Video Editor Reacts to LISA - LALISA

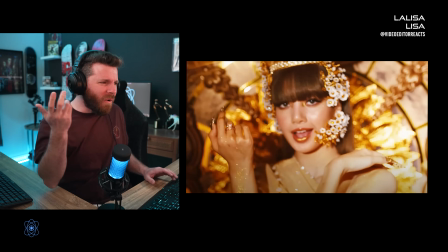LALISA, catch me if you can.
What? Oh my gosh, what? Oh. That was so freaking smooth. Oh my gosh.
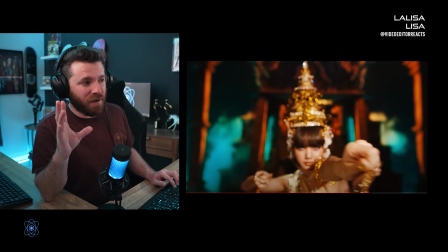So right here, they have her hand in focus, then they grab the focus onto her face,
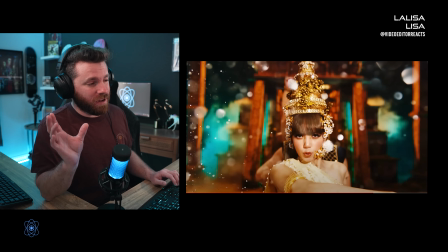and that's for a multitude of reasons. Number one, because that's cool. Number two, we obviously want to see her face now and not a blurred out face or anything. Number three, she's about to throw this glitter stuff again. I wish I knew that material so I could actually use the correct term here.
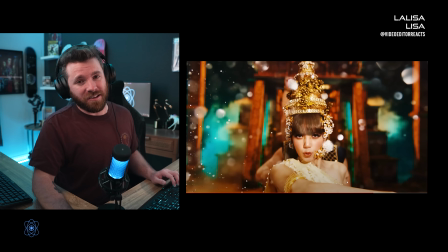But she's throwing the glitter, therefore, like I said earlier, giving that bokeh effect to the glitter. I will give a shout out to costume design. Wardrobe, you killed it in this because it matches perfectly with the style of the music and how it's switched.
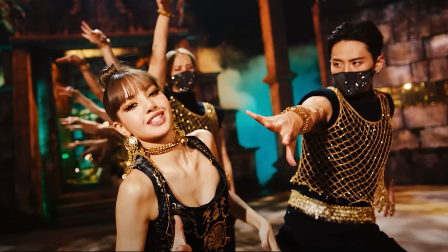It's almost very Egyptian-ish-y.
Jet black and pink crown belongs to we.
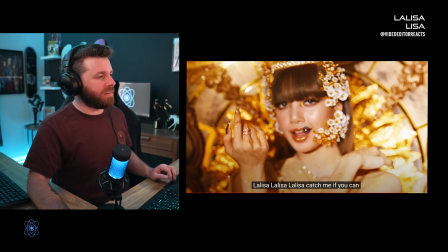Oh, is that a call out to Blackpink?
LALISA, LALISA, LALISA, LALISA, LALISA.
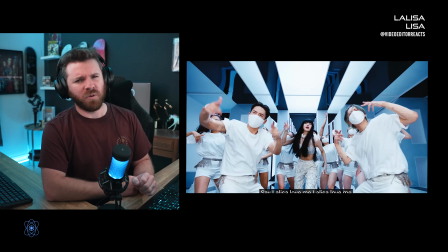Say LALISA, love me, LALISA, love me. Call me LALISA, love me, LALISA, love me.
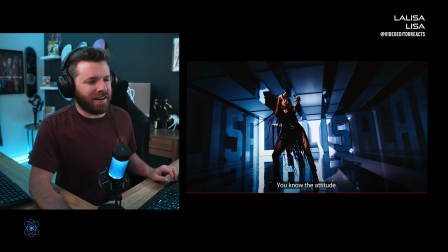Oh, I tryna add it.
I'm gonna listen to that again. I don't know.
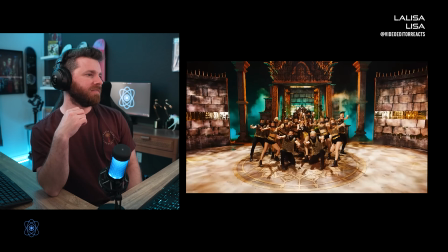LALISA, LALISA, LALISA, LALISA, LALISA. Say LALISA, love me, LALISA, love me.
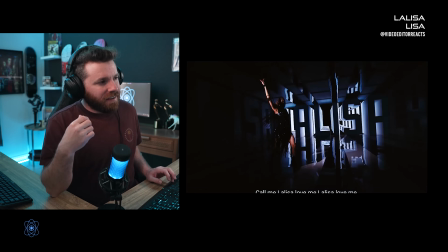Call me LALISA, love me.
Okay. I want to love everything about this. I really do. I don't know how I feel about the musical portion of that. About going from that section to this ending section. Yeah, because it's almost over. The transition, they used a sound instead of her voice.
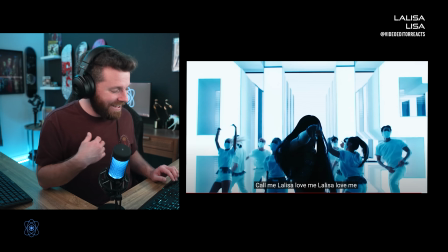I just don't know. Please don't kill me, internet. I will say, though, from a visual standpoint,
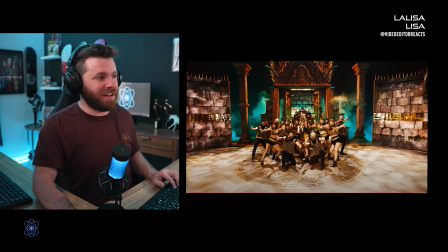the transition was near flawless because they're doing that LA kind of look.
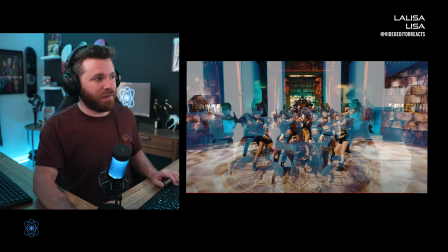They matched it perfectly. Well, I say perfectly,
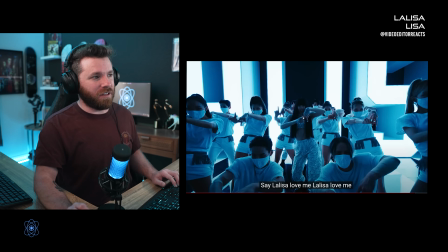very, very closely to everyone doing that LA for obviously LALISA.
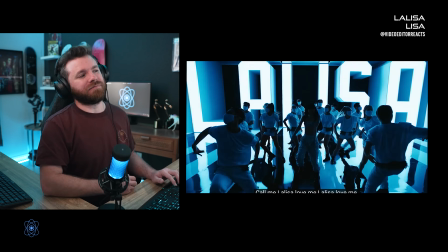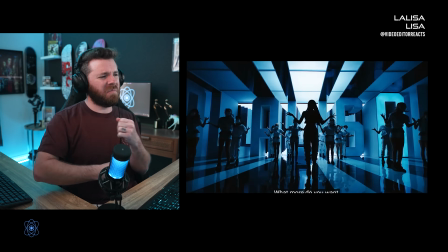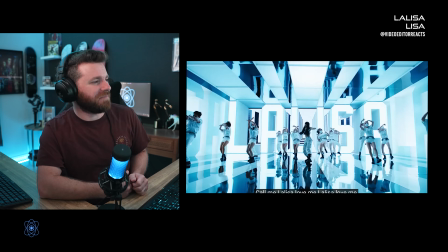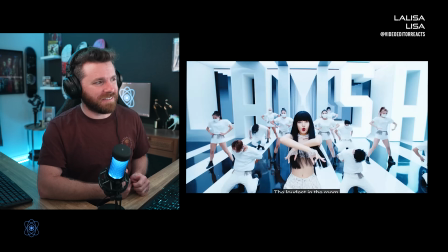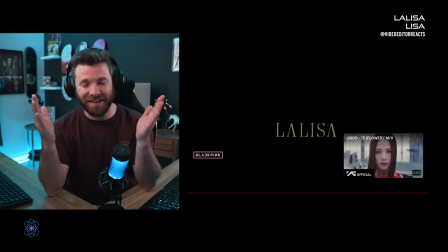Oh my gosh, I freaking love it. Great job. This was an amazing music video. Oh my gosh. So everyone, that was my reaction to LALISA by Lisa. Amazing visual masterpiece. It really was. Her confidence shows not only in her music, but in her music videos as well. They did a great job at showing that in just a multitude of ways. So wouldn't have asked for anything else. The musical portion for the most part was awesome. I loved it. Only that one little piece. Please be kind to me. I believe she has another music video, so I will definitely be looking at that one if it's anything like this. So if you like content like this, please like, subscribe, comment. Thank you guys so much for tuning in, and until next time.